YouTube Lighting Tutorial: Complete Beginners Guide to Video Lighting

Now I set up the light by taking off the diffusion and the grid,
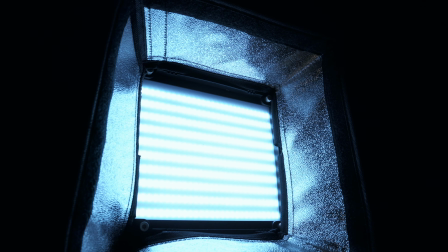but I kept on that reflector dish that came with the softbox to give a little bit of extra power because it does make it a little bit brighter when you have that on.
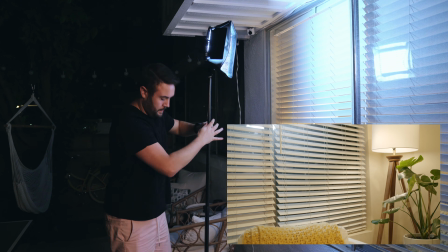Then all I had to do was make sure that the light was not in the frame, so I raised it up and moved it over until it was just out of frame.
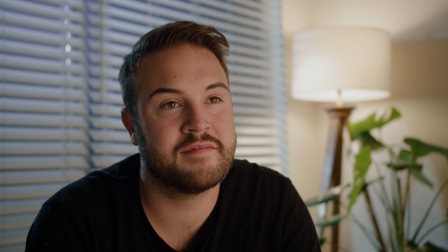Now, if you guys are looking to get into some LED lights, I definitely recommend getting something like a bicolor light because it's so versatile. You can use it for something like this where it's nighttime and you have those warm lights, but you can also have cooler lights or daylight temperature lights. And so that is the really cool thing about bicolor LEDs. Now, a great question came in from Dolly, and he said, I only have a ring light and a softbox. Is that okay? And yes, it's totally okay. You can use whatever lights you have available. You don't need super expensive lights, especially when you're just getting started out. You want to make sure that you're using what you have. And when I got started, I had some lights that were bulbs with this like can light from Home Depot, and I was using those. And so you want to use whatever you have, and these techniques are going to cross over no matter what kind of light that you have. Now, some of you are using what you have available to you, but the lighting still doesn't look good. One of the main reasons that this happens is because there's not soft lighting. There's very hard lighting. So coming up,
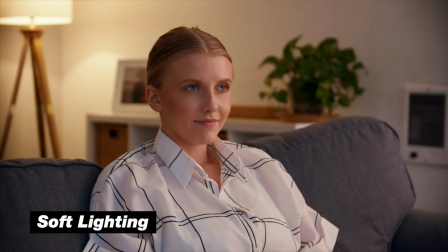I'm going to explain the difference between soft lighting and hard lighting and how you can get that cinematic look into your videos for as cheap as $1. So we're going to go to the Dollar Tree, pick up a few items, and then you can get cinematic lighting too. Some of you may have lights already and you're lighting your YouTube videos, but it still doesn't look good.
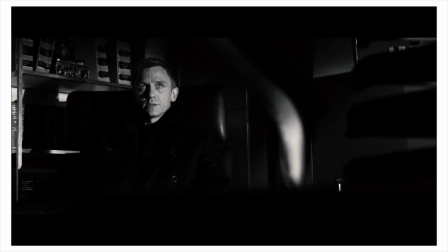And so you're probably asking why? Well, you probably have hard lighting, and that's when the light comes in really harsh.
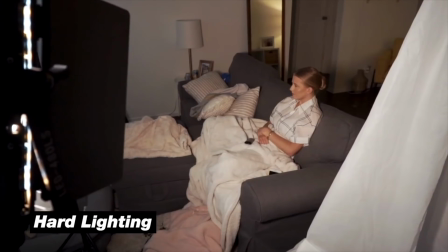Maybe you're outside and the sun's hitting you in the face. Maybe you have some LED lights pointing at you and the shadows are really dark. And then the light on the skin is really, really bright. And so today I'm gonna show you 3 different ways to soften your light.
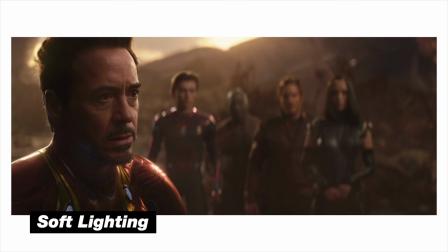Soft lighting is often used in movies and TV shows because it looks really professional.
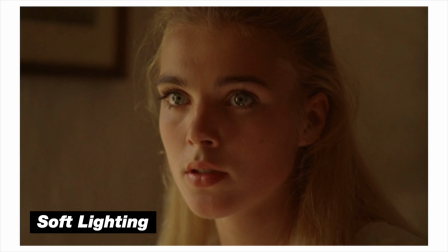So soft lighting is the opposite of hard lighting.
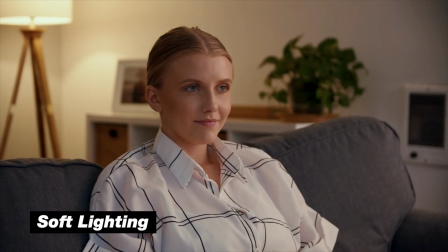Soft light is when the light comes in onto your subject or onto your face and it blends from the bright spots into the shadows.
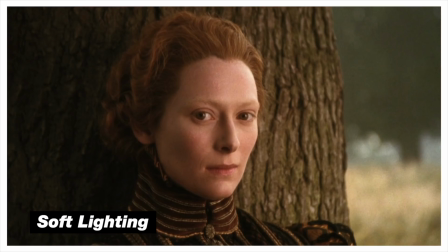And soft lighting hides wrinkles, and so they often use this in the beauty and makeup space. So the question you're probably asking is, how do I get soft lighting? Well, really there is two ways to get lighting.
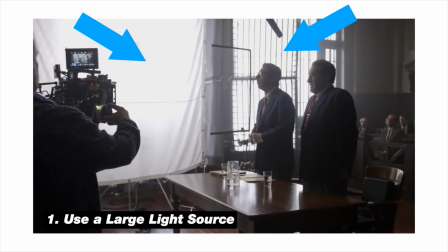And the first way is a large source of light. The closer the light is to you, the softer it's going to be. And you can think of this as when the light moves closer to you, it's almost giving the effect of it becoming a bigger light source.
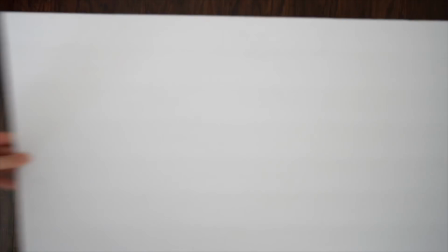So now I'm gonna show you some very cheap ways to get soft lighting. And what better way than to save money on filmmaking gear than going to Dollar Tree.
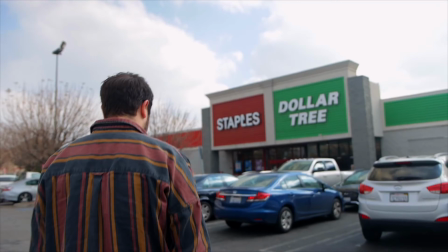Man, I wish I had a camera for $1. So at Dollar Tree, we picked up two items. The first one was a shower curtain, and we're gonna use that to explain diffusion. One of the ways that you can get a large source of light is by using softboxes or diffusion.
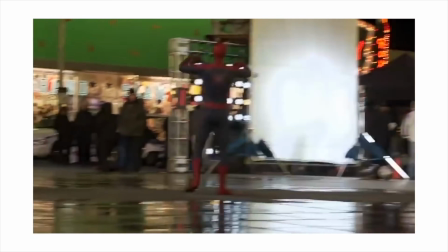So you have the lights, and then you have the diffusion in front of the lights, and by the time the light actually hits the diffusion, you have a larger surface area.
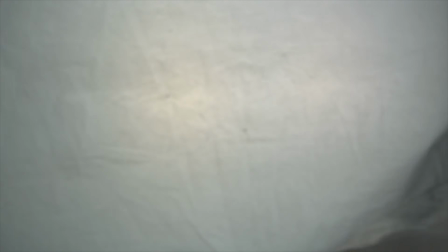So we used this shower curtain for our diffusion by setting up two light stands and then attaching the shower curtain to the light stands.
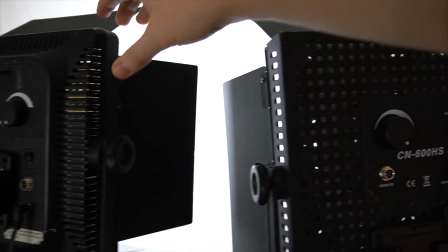And then we had two LED lights that we had directly behind the shower curtain, giving us beautiful soft lighting. You can also use the shower curtain over a window. If maybe you shoot your YouTube videos by a window and you have that direct sunlight coming in, this shower curtain is going to be a perfect natural softbox for $1. The second way to get soft lighting is by bouncing light. This is another great example of increasing the light source.
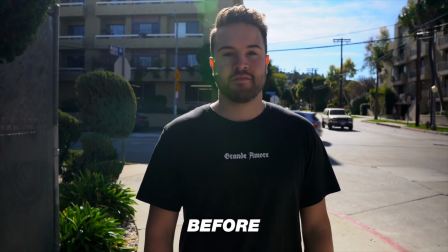So I'm gonna show you before with no bounce, and now this is with a bounce added,
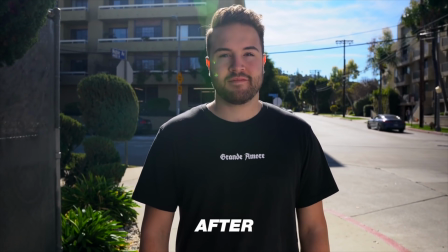and you can see that it really fills in those shadows, making this footage look way more professional. Also remember that when you're bouncing light, the light is actually going to be dimmed because it's bouncing off things before it's actually hitting you.